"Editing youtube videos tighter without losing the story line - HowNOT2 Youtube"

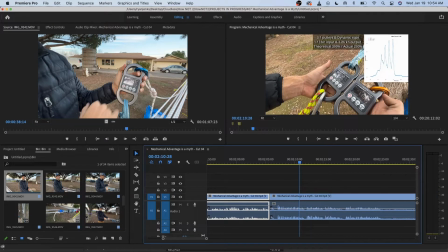and yep, that is
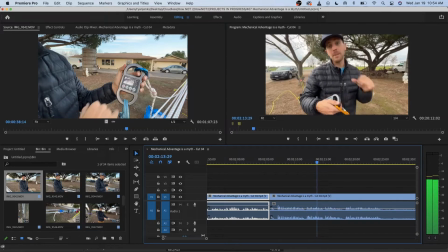good. Now, this isn't the best pulley on this side, but that's a pretty good one. Friction's not my problem in this case, it's stretch.
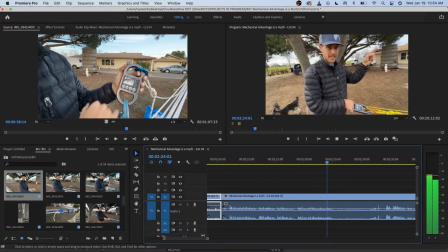Now I'm going to add friction to the system. I took both pulleys out, and we're going to see if this 3 to 1 gives me a lot. Oh, this edge has edge bleed right here.
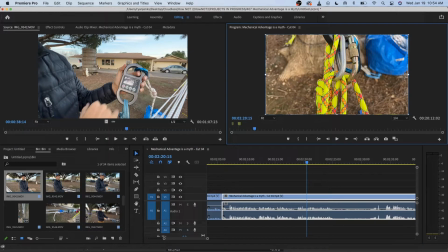This clip isn't big enough. So I gotta find the beginning of the clip. Cut.
Now I'm going to add friction to the system. I took both pulleys out, and we're going to see if this 3-to-1 gives me a lot less over there.
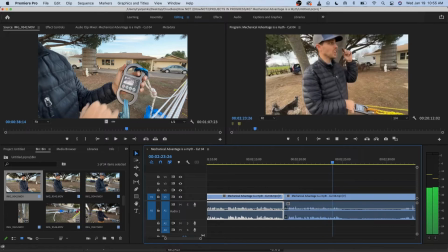And we're going to see if this 3-to-1 gives me a lot less over there. Huh.
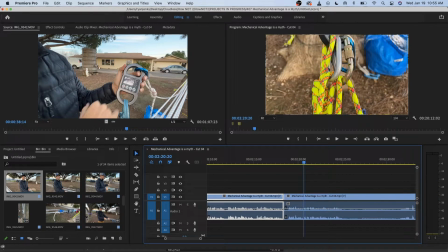Now I'm going to add friction to the system. I took both pulleys out, and we're going to see if this 3-to-1 gives me a lot less over there.
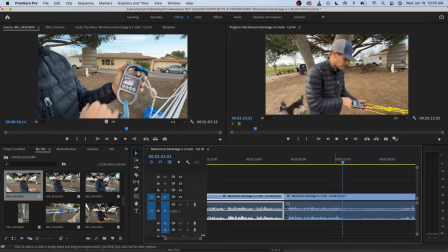That's okay. I'm gonna pick my battles at this point.
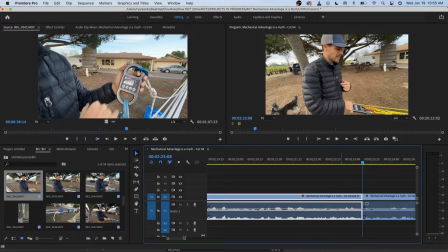So
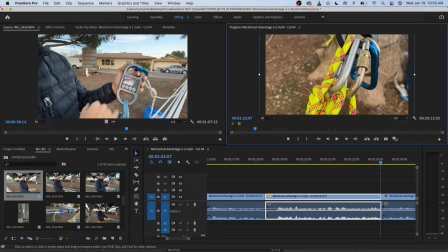I'll just make that a hair bigger. Okay.
Now I'm going to add friction to the system. In this case, it's stretch.
Now I'm going to add friction to the system. Oh, see how long that goes? Like, Stretch. there's like a whole second there's no audio. It's the tempo, it's the beat.
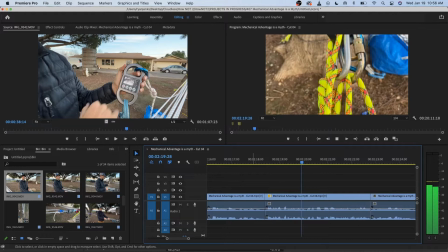In this case, it's stretch. Now I'm going to add friction to the system. I took both pulleys out, and we're going to see if this 3-to-1 gives me a lot less over
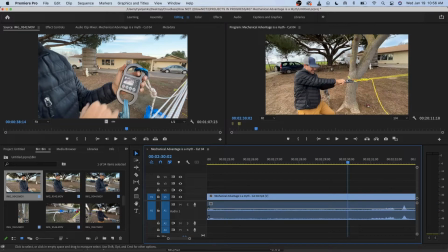there.
That's watching me back up.
Less over there.
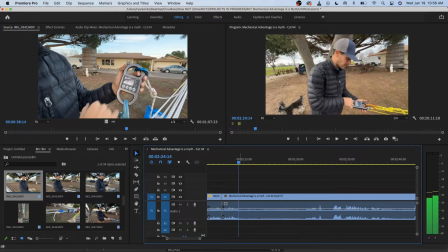Fingers are going to wear out.
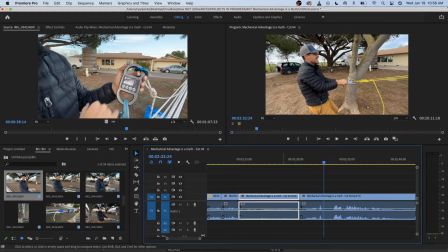Fingers are going to wear out. You only need to see me pull twice. We just shortened the whole video.
Fingers are going to wear out. A little bit.
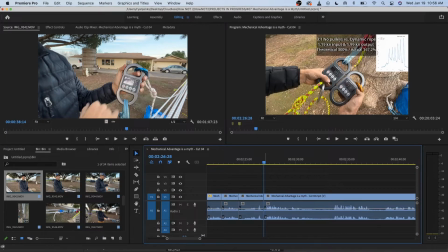I'd say cut it off right there. They saw me pull it. That's all that matters.
All right, so is this correct? 3-to-1, no pulleys, dynamic rope, 1.19, 1.99, theoretical actual. And that is,
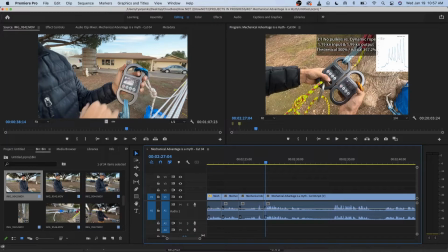yeah, it's actual. Yeah. Output is 1, output is 2. Input is that, so I should be getting 2.4 for 200%. So correct. A little bit less, but not that much less. What was it before? 2.26. So friction did decrease my output from my input.
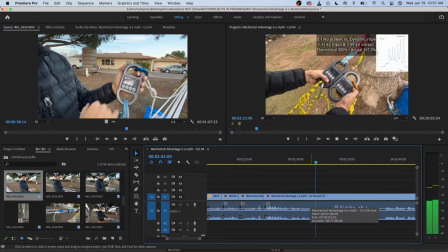What was it before? 2.26.
Okay, so this is an audio thing, right? This is back to the tempo.
What was it before?
So first of all, we need to hear Bobby.
2.26.
So let's raise that up.
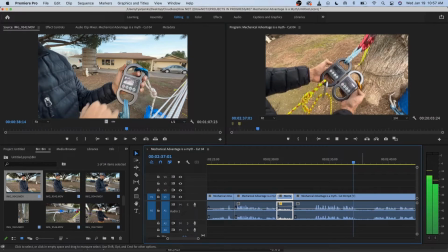So friction did decrease my output from my input.
So we're going to try a little trick. Now I moved my thumbs, but that's okay. We're going to take this.
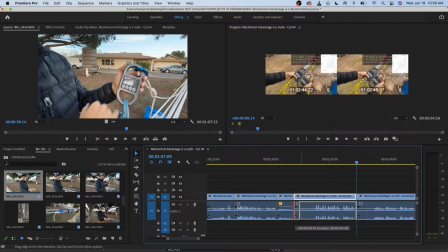We're going to unlink them. We get rid of the audio. I don't want to jump the video.
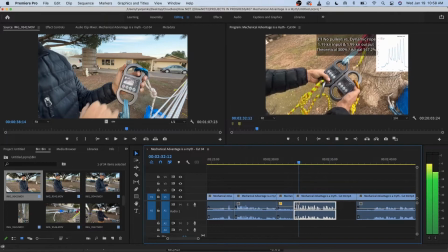It looks too jerky that way.
2.26. So friction did decrease my output from my input.
Boom. Audio is no gaps.
How much less? What was it before? 2.26. So friction did decrease my output. What was it before?
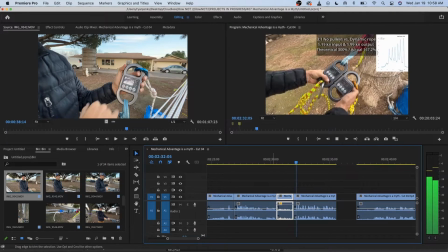2.26. So friction did decrease.